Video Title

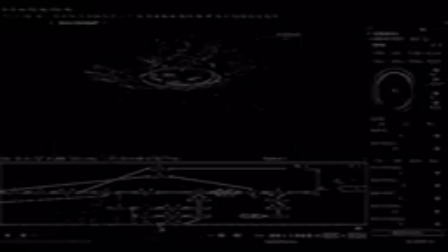252s
And then some final contrasting, and I'm displacing itself. So I have this sort of gamut up value here, clipped white, and I'm plugging that in displace, and if I disable that,
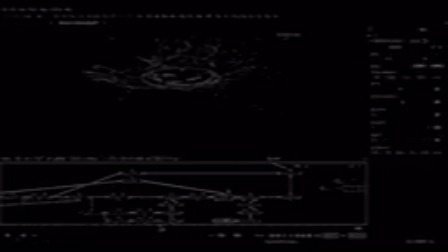269s
you can see it's just displacing outwards from this area. So that kind of helps make it feel a bit more magical, and it helps with the points, because here it looks quite particulate, and this could help sort of merge everything together.
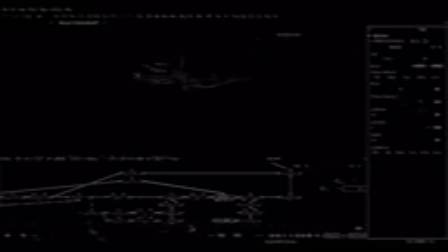288s
And if you go really extreme, it looks pretty freaky. And then I've taken the environment render and use that to manipulate the color of our darker points there, just to help with the integration.
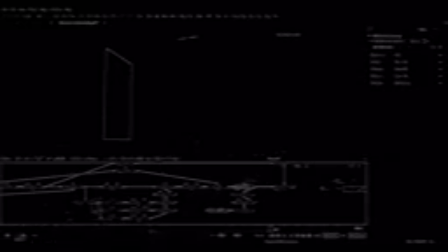308s
And I think that works pretty well as well. For the environment, it's the same as it was. I have a few resizes here because some of my layers I forgot to render full res.
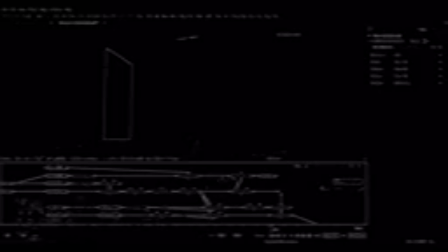323s
I have a subtle glow. So I didn't go for my full glow setup because I just wanted the door to bleed a little bit. And then, like I said, I've copied that brightness and contrast keyframe,
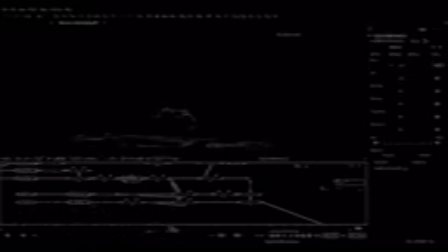342s
and just so that the light also quickly goes brighter and then fades off when the rest of the portal fades off.
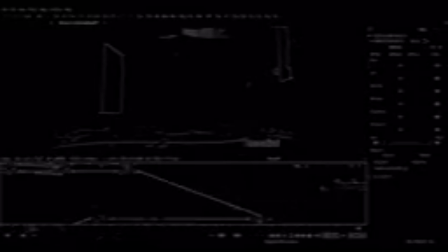354s
And then the biggest thing which I added is to take the portal and put the same kind of displays affecting the environment before I merge the portal on.
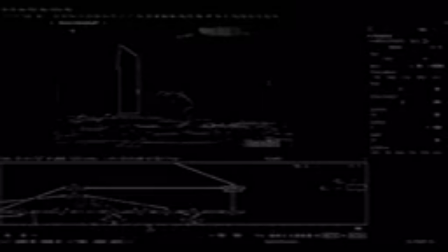372s
So if you look here, that's adding that refractiveness, which so much in the magical effects stuff, especially from directors and clients, they want to see the effect warp the environment slightly, and it works really well,
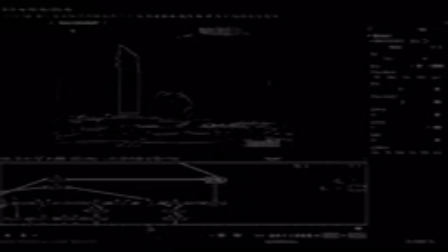392s
especially with this mode. In Nuke, I haven't found something as good as this, so I'm still on the lookout, but this is just perfect.
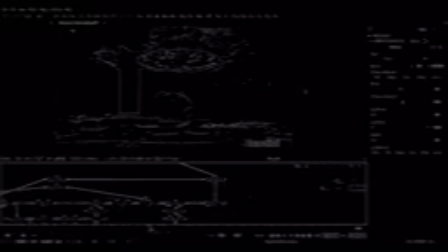405s
So you can see if we look at the full image now, we do have pretty much the full top half of frame covered in this blue magic. And if I disable this displace, you can see how everything shifts slightly behind the portal, and when I play it,
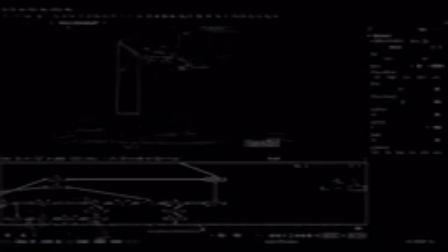427s
it leaves like this interesting rippling effect here. So the subtle bending of this environment here from that displace is kind of really effective.
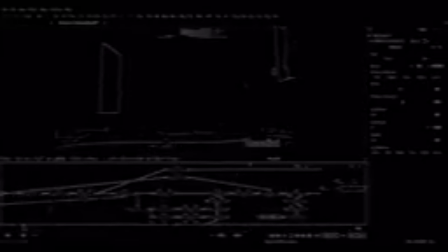451s
And that's it. So nothing too complicated going on here. It's just basically bringing these layers together in a way that's useful, and then, you know, just tweaking those values and colors until it looks right.
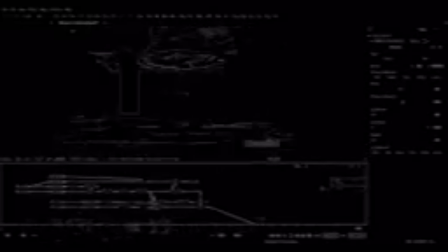473s
There's so many ways you can go with this setup as well. As I showed before, like just brightening up or just dimming down one or two of those layers gives a completely new type of effect.